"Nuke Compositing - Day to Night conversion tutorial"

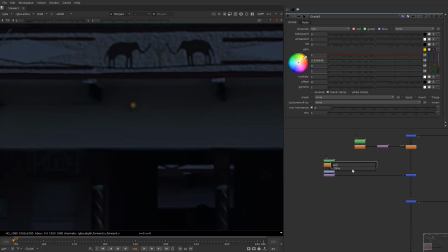(20:49)
we need to add a glow because the bulb always have a glow around himself. Okay, we can go like a little bit bright to some extent like this,
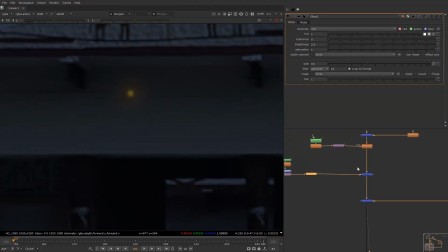(21:00)
but definitely this is really tiny bulb right now and we can do certain things later on. I'll take a grade node once over here and I'll put it the mask.
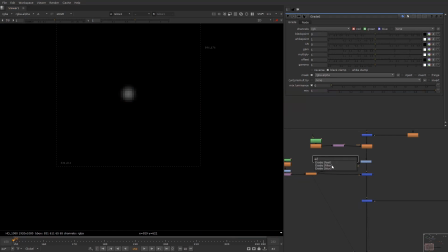(21:08)
I will take this mask, okay, this one, and I'm just gonna erode this mask to a really good level.
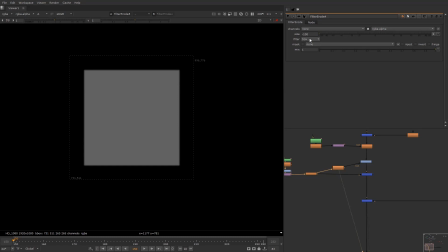(21:16)
As you can see, this is box, that's why the filter must be changed to Gaussian so that you have this, you get this result.
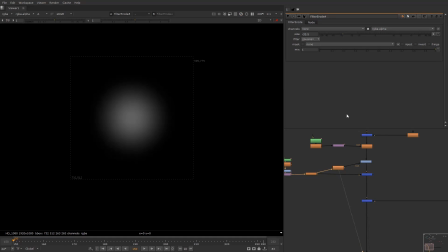(21:24)
Okay, definitely to this extent.
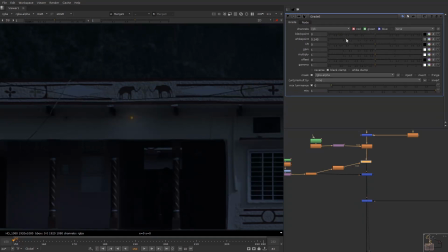(21:29)
Now why I'm doing this is just to add the fall off that this light, this bulb is bright.
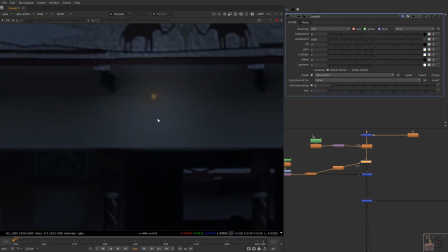(21:37)
Okay, I've not done just this is a simple step. Okay, let's check an erode.
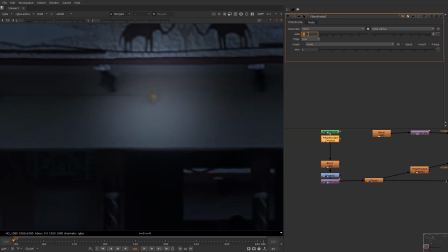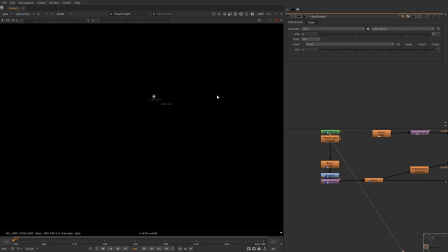(21:49)
Alpha is really small. Erode everything. Okay, blur, color, glow, added.
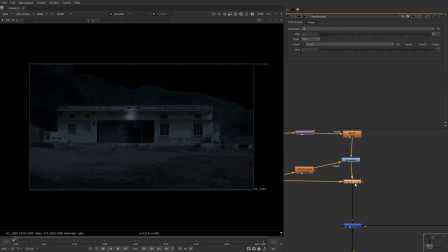(21:59)
This is increased, and we have added our blur over here.
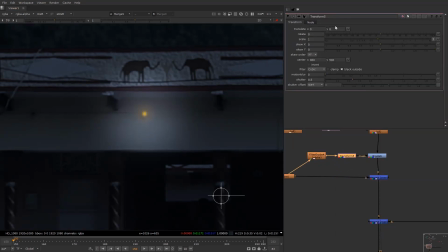(22:06)
And we'll take our glow, this part, this region down, because whenever the bulb is there, its
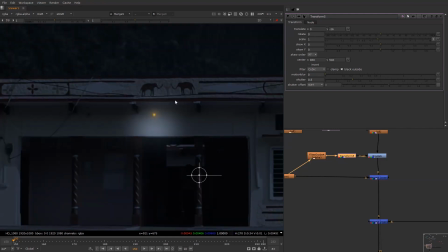(22:16)
intensity goes down and it's not going to reflect it over here because this is in the front section and this is in the back. Okay, so now I'm just gonna add the color which bulb is emitting right now,
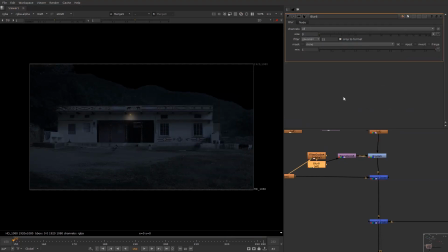(22:33)
and I'm gonna blur this. So this is all about just small stuff. The light of the bulb, we can control this thing with the help of this.
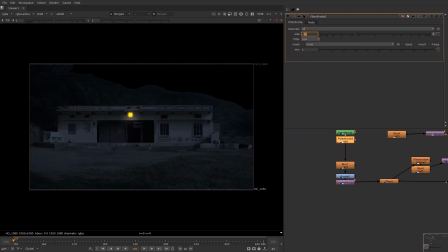(22:51)
Now so you can see that if I just increase this, and I need to change it to Gaussian as well, so definitely the lights get changes automatically, which is really cool stuff. That if whenever I try to like take the intensity to like almost this level, I'll get this result easily.
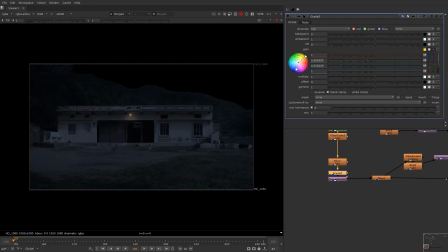(23:08)
Now I need to change, like slightly work on color, which is to yellow.
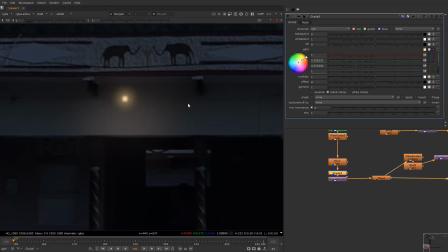(23:16)
Definitely I don't need it to be yellow, slightly like this. Okay, blur it slightly more.
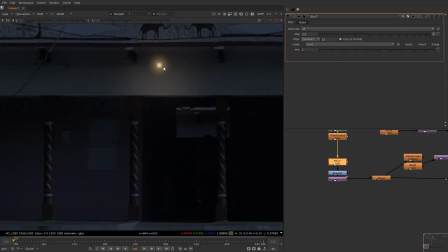(23:25)
So this is a bulb right now and it's creating certain lights.
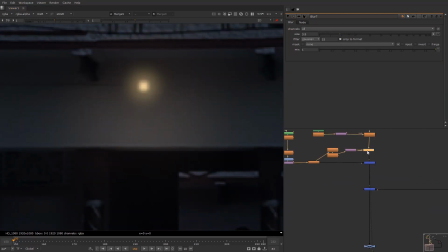(23:31)
Now the most important thing,
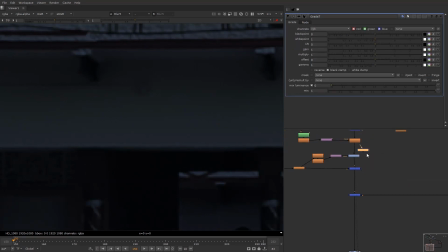close it.